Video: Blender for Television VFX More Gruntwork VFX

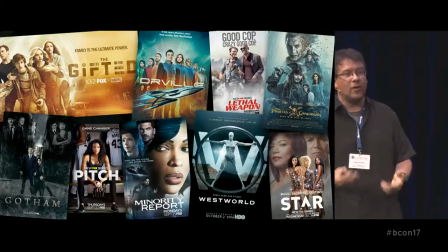7:35 So for the past two and a half years, I've been working at another studio called Kosa Visual Effects, where we do mostly TV stuff, except for Pirates of the Caribbean the last one there we did some stuff on that but they generally don't like to work on features they really like TV stuff so it's been fun we've gotten some good projects obviously there's actually a lot more that we've worked on I picked out things specifically that I've used
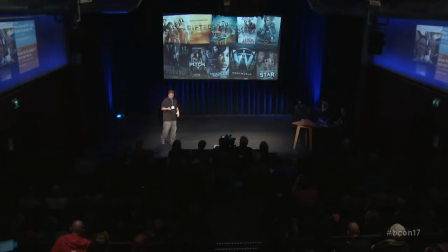7:58 blender a lot on so I'd use blender on all these things they really love that I use blender and this is the crew at Kosa and if
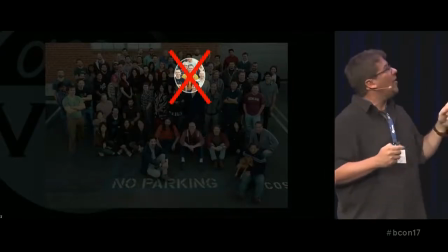8:05 you think I'm easy to find with the yellow shirt you're wrong that's my friend comma I'm over
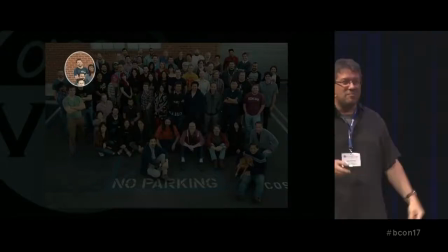8:10 there so it was much there's a much smaller
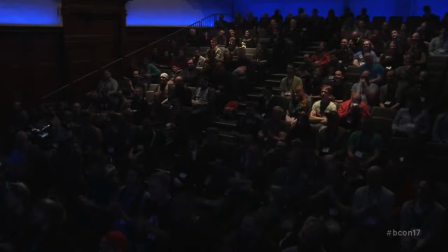8:15 company I didn't I thought smaller be easier to find me I didn't have to do anything to stand out really so and again with if you surround yourself with amazing artists you tend to win things so this year at the Emmys which is kind of like the Academy Awards for TV we won both
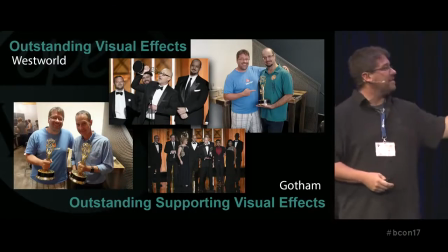8:32 there's only two two categories for visual effects is outstanding and outstanding supporting and we won both we won for Westworld as part of like an Ensemble, which is like five or six other companies also won with us. And then Gotham was all us, everybody up there is a Cose employee.
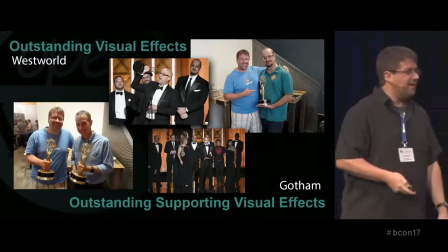8:48 And I used Blender on both. So, good stuff. So yeah, I still did some work. I got a lot to go through. So we got to go. We got to go fast. Lethal Weapon, a TV show based on the old movie series.
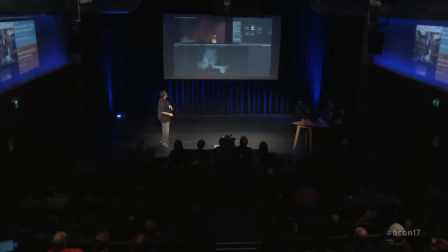9:05 They're bringing it back. It's on season two now, I believe. This was a screenshot of just a smoke sim I did.
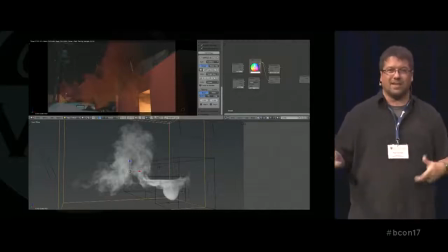9:11 There was a fireworks warehouse that they have a gunfight in, so of course the fireworks are going to go off.
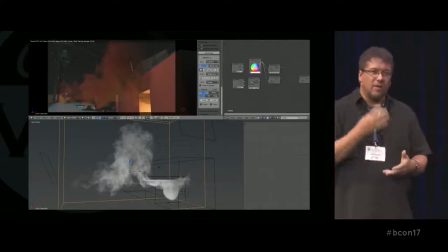9:16 Usually we use like smoke elements. You know, we have like a library of practical elements, but this was a very specific kind of they wanted it to come out and then kind of billow in the area in front.
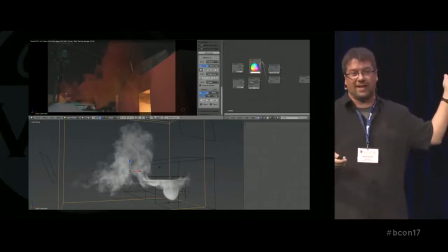9:26 So I ran a quick sim. I do this. This is what I use Blender for mostly actually at work is I feel like every week I'm running at least like two smoke sims.
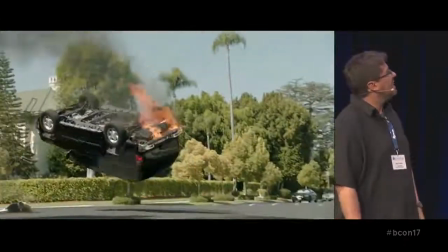9:36 next up is this shot yeah there it goes uh it's kind of stuttery but uh this was also for lethal weapon this there's a
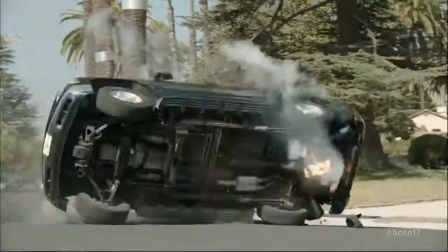9:43 piston you can see where the gas tank is supposed to be they needed that removed they had mentioned to me to maybe just clone some of the rest of
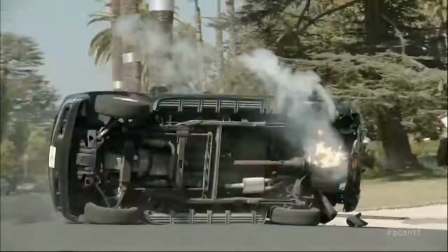9:51 the undercarriage over it but i thought there's a gas tank supposed to be there why don't i just make the gas tank
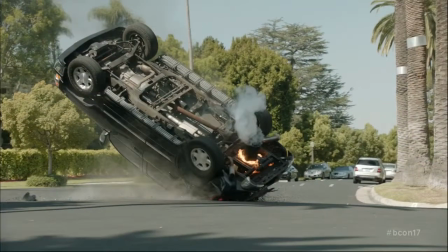9:55 so i made a gas tank tracked it in i used like luma matting to pull some of that practical fire back over top.
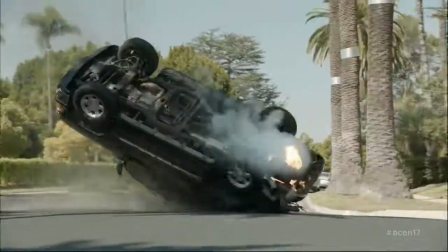10:01 I put some practical fire in the actual hole of the, you can see the model here.
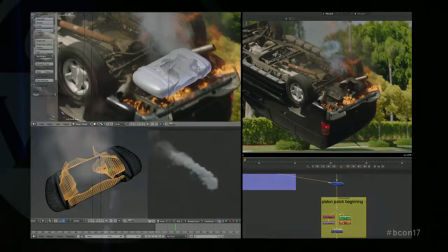10:06 And then I did a smoke sim to kind of even help blend it in a bit and tried to pull some of that plate smoke back over top as well.
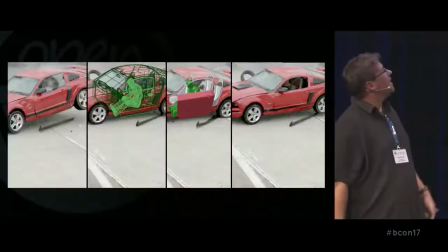10:11 So that was fun. So then there was this shot, which was, this was a big one. This one actually brought Blender to the attention of everybody at my work, even though I'd been using it for a while before that. So this shot was, you can see in this first one, the window, there's some plexiglass over it.
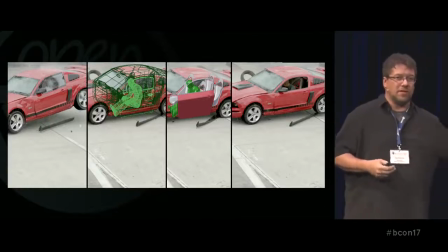10:29 This is the first episode of the show, the pilot episode.
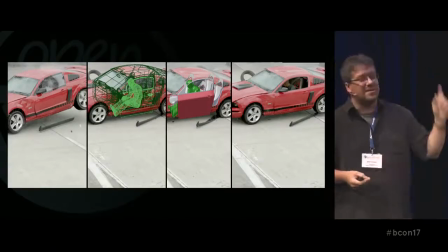10:32 And at the end of it, there's this big car chase, the bad guy's in this car, and the window's down. And during the car chase, you know, he's exchanging evil looks with the heroes and stuff. So you see the actor, you see the windows down. And then at the end of the car chase, he wrecks. And they had this plexiglass over because they had a stunt driver in there, they wanted to be safe.